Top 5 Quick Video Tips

Hi, I'm Ted, owner of Adventure Video Productions. Today I'd like to give you some quick tips on making a great video for yourself. Having a script is important when it comes to producing a video.
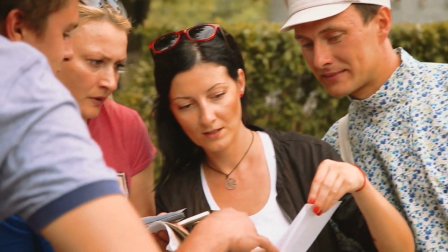A script is like a road map with directions, so if you're planning a trip, you want everyone involved to have that map.
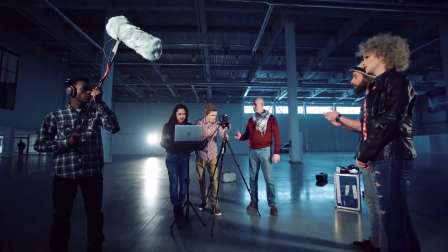A script helps you execute and plan the video efficiently and with better results. Number two, whether it's for TV, web, or a movie, audiences tend not to tolerate bad audio. Hollow room sound, background noises from something out of frame that you can't see,
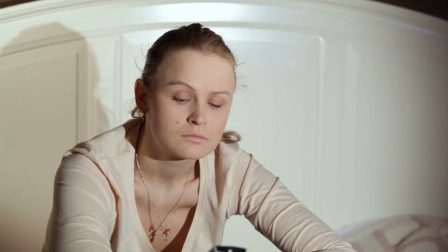or low volume tend to distract viewers from your message, and they'll tune out quickly.
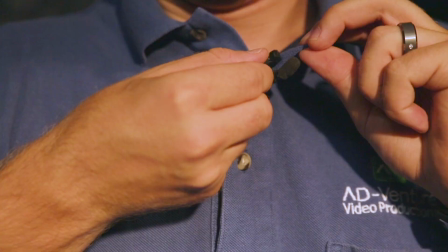Just adding a shotgun mic overhead or lapel mic will increase audio quality greatly. Third, your audience can become bored after a few seconds of too much talking head with no visual action happening.
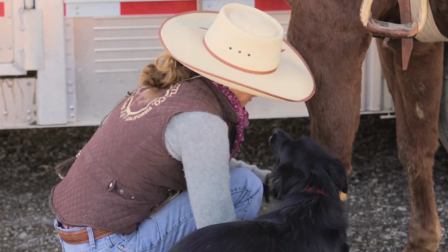People lose interest and the video becomes boring as there is no emotion being conveyed.
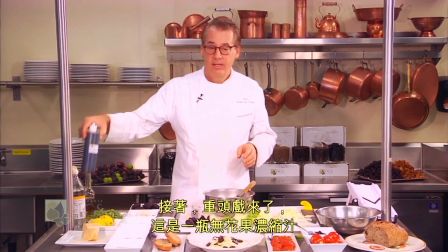B-roll or footage of what you are talking about helps engage your audience and keeps them entertained. Fourth, composition is one of the key aspects that can either make your video look
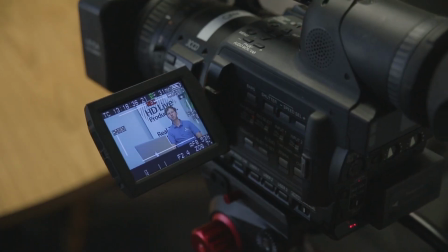professional or make it look poorly done composition is the framing of
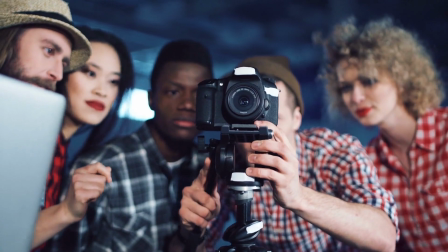your shot in a symmetrical way that gives the video depth and emotion fifth and last light is extremely important when it comes to video production of any
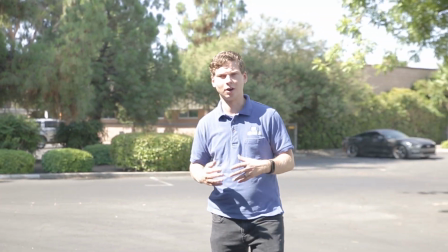medium when a shot is underexposed or overexposed it ruins the quality and the look
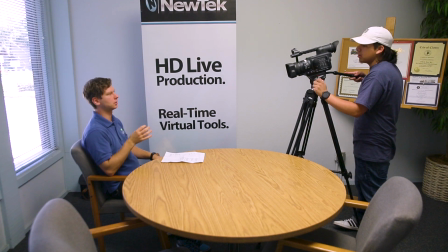of your video and makes it look cheap and unprofessional and vice versa as well Well, good lighting can make your cheap video look more professional. We will cover each of these five tips in more detail in future videos. Check back with us or click the subscribe button to know when those videos are uploaded. Thanks and we'll see you soon.